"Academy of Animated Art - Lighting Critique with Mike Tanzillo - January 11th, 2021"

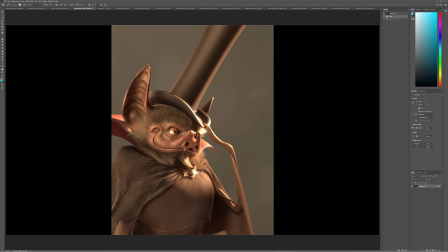(16:25)
And then watch out, this is getting a little bit bright in there. The framing on this is a little odd because we're cutting off the collar here.
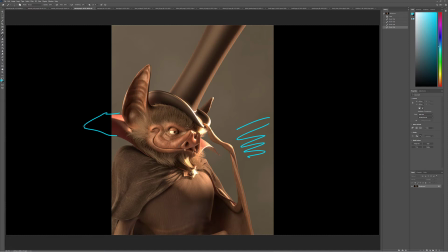(16:40)
And then there's like a lot of dead space over here. So I feel like we can shift him that way a little bit.
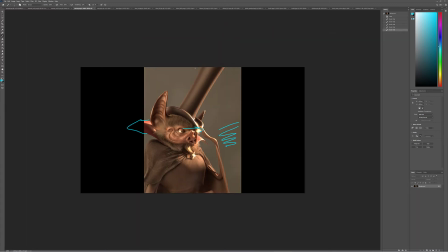(16:48)
Let's see where the hat is. Yeah. Also, we're kind of losing the top of the hat. And I would also consider pitching up the camera and rotating it around this way a little bit, just so we can start to see a little bit of that other eye.
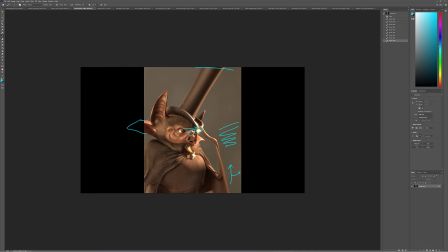(17:03)
But I'll let you be the judge of that. But it's just the framing of this feels a little off balance to me.
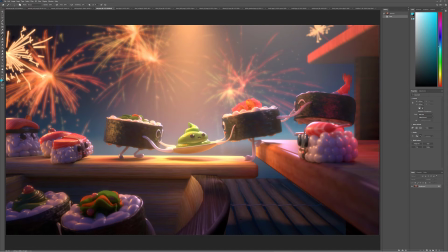(17:12)
All right, Amy. This is looking really great. I love like the subtle colors on here and the shaping you're getting on here. I think that I would neutralize this light and make it more white and less saturated, just because it's like all your other colors are so crisp.
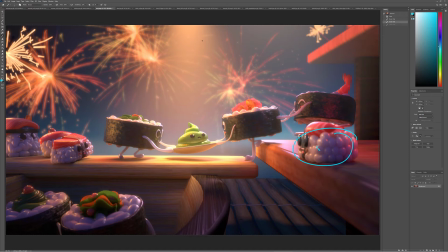(17:30)
But there's something about that's kind of murkying, and I think it's like the warm light over the blue background is making it kind of gray out visually. And I think that we can push. I would just make that light a little bit more neutralized. But I love the shaping you're getting in some of these guys in the shadows.
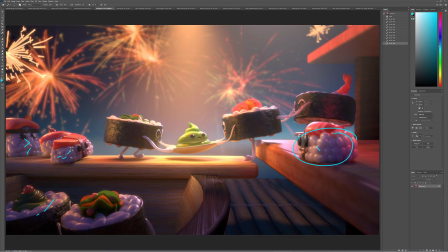(17:50)
And then for next steps, I would also try and get a little bit of subtle light on these two's faces, just to like kind of tie that all in. If it needs to be bounce light coming up in there, great. Or just something to kind of highlight their faces a little bit stronger.
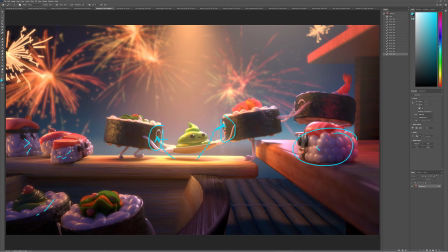(18:11)
And yeah, I would start there, and I think that would be a good step in your next progress.
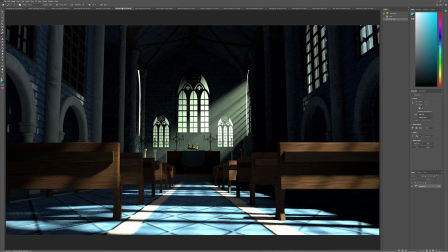(18:22)
All right, Dani. So we've got a couple images here for you.
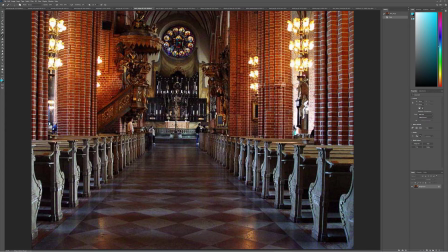(18:28)
So with this floor, it's much darker. It's picking up much more of the reflections of the light.
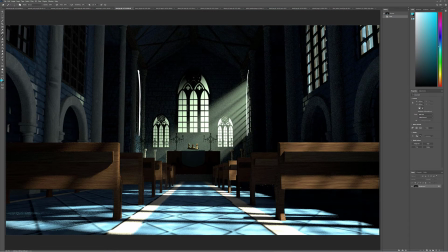(18:34)
And I think that lack of specularity
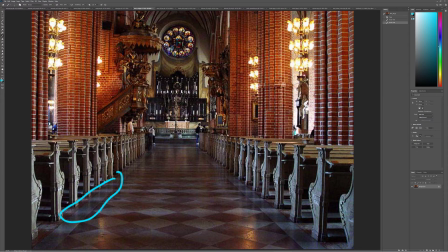(18:40)
and do you see how there's reflections from the pews themselves in the ground?
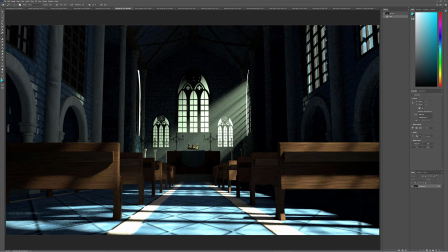(18:44)
It would be really cool to start getting some of that stuff in there.
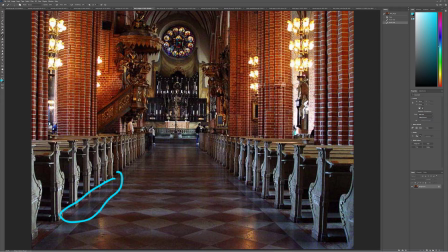(18:47)
And then the I guess it's kind of being hit by direct light, but it's just a little bit more subtle.
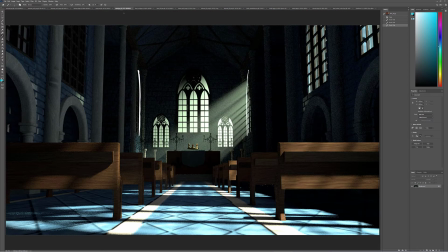(18:55)
I think that we might have to adjust the brightness on that. Also, weren't we going to put in some sky back there? Maybe I missed that one.
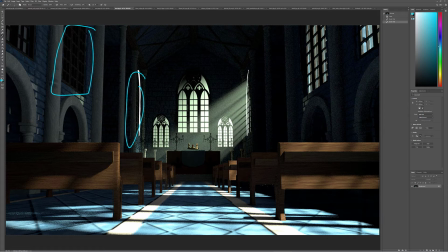(19:15)
But I do think that's better on the ground. We're kind of leading back. This is the crown is now popping a lot more. I think it can go even brighter. I think you can get more fill in there. Even if it's a little surreal, I guess, you can do that.
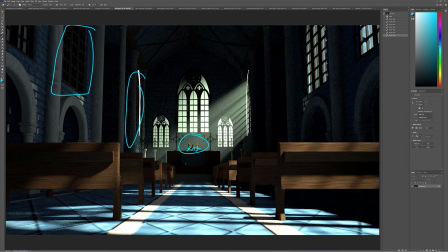(19:34)
It would also be cool. Like this is now dark, and I think that helps it read better. But you might be able to like squeeze just like a little, like not super key light, but just like a little bit more light in here.
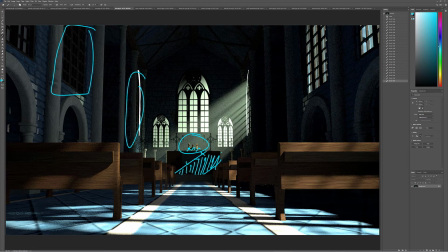(19:48)
That would be fatal on the edge, and that would create some more dynamic shaping in that region. I'm trying to think of like it's pretty You know, the other thing is like, I'm still not
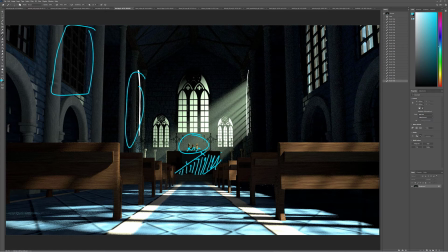(20:07)
feeling like the bounce of this light coming back in the space.
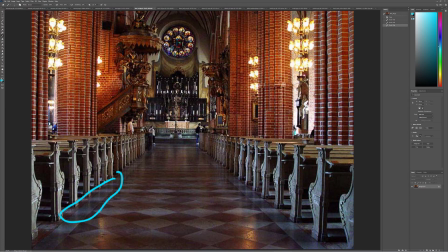(20:11)
Like, if we look at this reference, you see how it's brighter towards the bottom here? Like if you just look down here, like those bricks versus these bricks, much cooler and more influenced by the light that's bouncing up underneath. They're not being hit by direct sunlight versus what's up here, which is influenced by these guys.
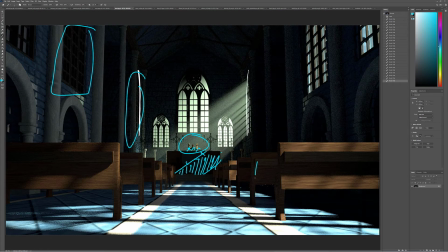(20:31)
So I think that you can get a little bit more of the light like bouncing into some of these darker values. And then since there are no artificial lights, like all of this area up here would get a little bit, I mean, you know, once we get some more brightness down here, those might look good. But I think that would definitely help.
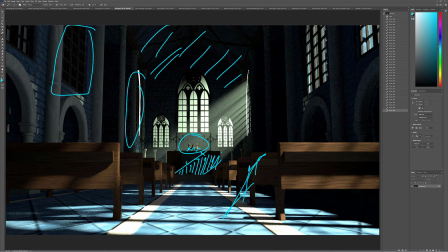(20:50)
And then in terms of out of these back windows, a note would be to just showcase a little bit more, like maybe give it maybe an image out there or something. But, you know, we can deal with that later. For now, let's focus on the interior, and then we can build the world outside a little stronger too. For this one, again, this is looking good back here.
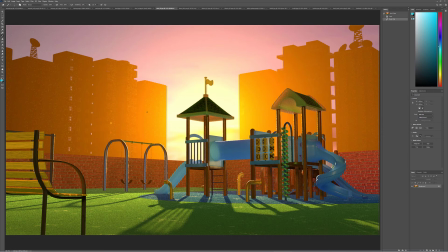(21:09)
It's good positioning on that bench. Let's see where that goes. Sorry, I'm just looking at this versus like this shape. That might be problematic. I think it's okay.
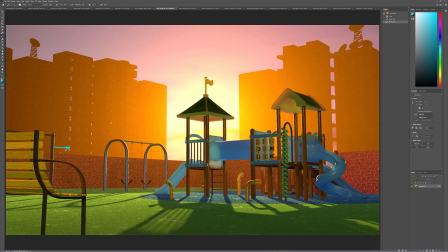(21:22)
Maybe just scooch that over a little bit more. So the pole's more like in here. Okay, and this is looking good in here. The big one now is we've got a bunch of light wrap around these buildings back here,
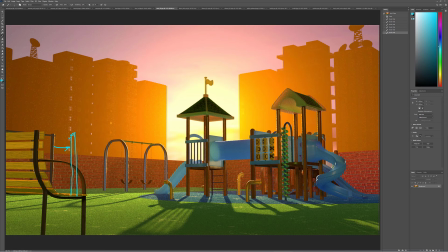(21:39)
and it looks really pretty. But then as we get in the foreground, there's much less to possibly even none. I would work on getting a little bit, like 30% of the value of the light wrap on these back buildings on some of this stuff, just to get like a little bit around here.
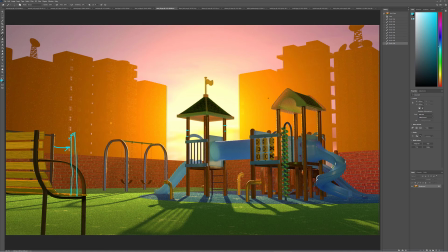(21:53)
And that will really start pulling that together. I still feel like, I guess because the grass is cool, I don't know. It still feels like that the light in the foreground isn't that warm. But it might be. This is a really tricky one with all this blue, this blue playground equipment.
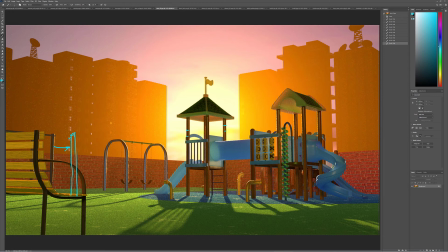(22:14)
I'm wondering if there's a way we can sneak some light onto these guys to give them some shaping as they go across. Maybe it's like pretending like there's some light. It's kind of far away, but I was like light bouncing off of something and just creating, you know what,
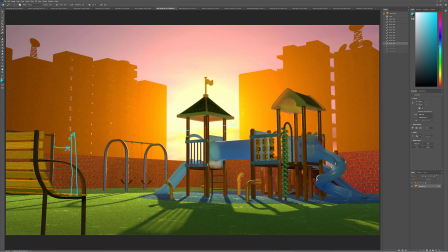(22:30)
you could just create some subtle shaping on here with like a soft fill light that's actually a spotlight that's focused in on that region and coming in from this side. Because I think that you could afford to do a little bit more shaping in there. And yeah, I think that's a good next step going forward.
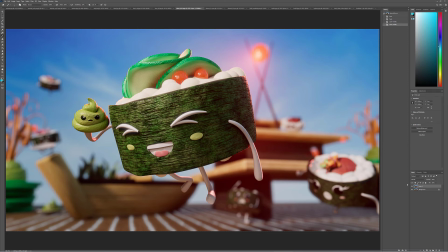(22:48)
So good job there. Diana, these are really cool. I like the ground plugged up. I mean, I certainly respect your Mario Karting ways, but I just think that visually it grounds the image a little bit stronger and really helps out.
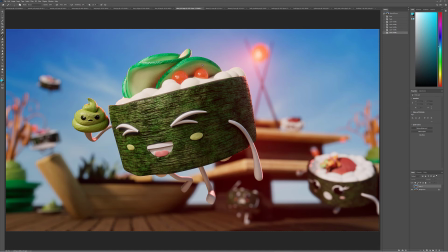(23:04)
The one thing about this image that you could try looking into too is maybe trying to get a little bit of scatter coming through these cucumbers. That I think that would be like even a little bit of a plus up one for this, because I think that would look really nice.
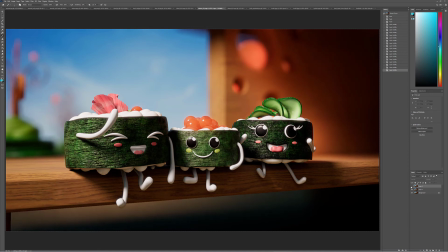(23:22)
For this one, I do like the more depth of field, but I think that's yeah, I do like the more depth of field, but I think that I think we should stop there. This image is looking really great. Same thing though.
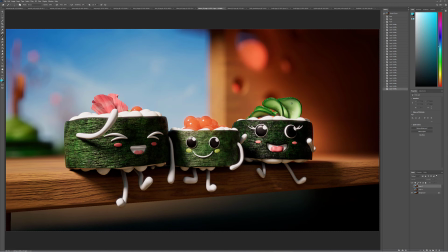(23:35)
I would like maybe a little backscatter with these cucumbers, maybe just like just so they feel a little wetter and a little more with subsurface. I think the salmon roe is looking good. And then for this on top here,
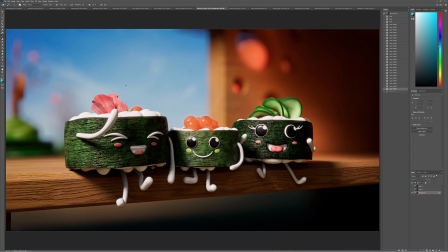(23:51)
I would try and same thing, like treat it like it's almost like a ginger and a little bit of transparency on that.
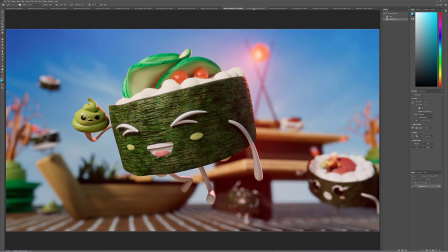(23:58)
But really, really beautiful stuff. Yeah. All right, Jeff.
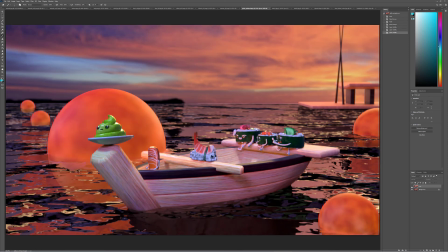(24:05)
So we've got this was your previous version. This is your updated. I actually like the previous a little bit better.
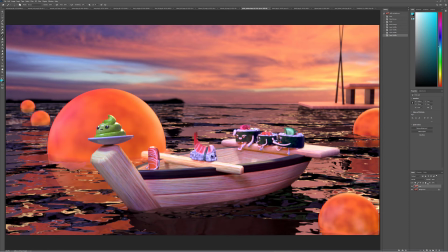(24:09)
I like the stronger push of this light. I also, so in these orbs, I guess I just have a question about what's glowing them. Like, are they being illuminated by the sun? Are they like beach balls and they're just kind of glowing up? Or is there a light source in there?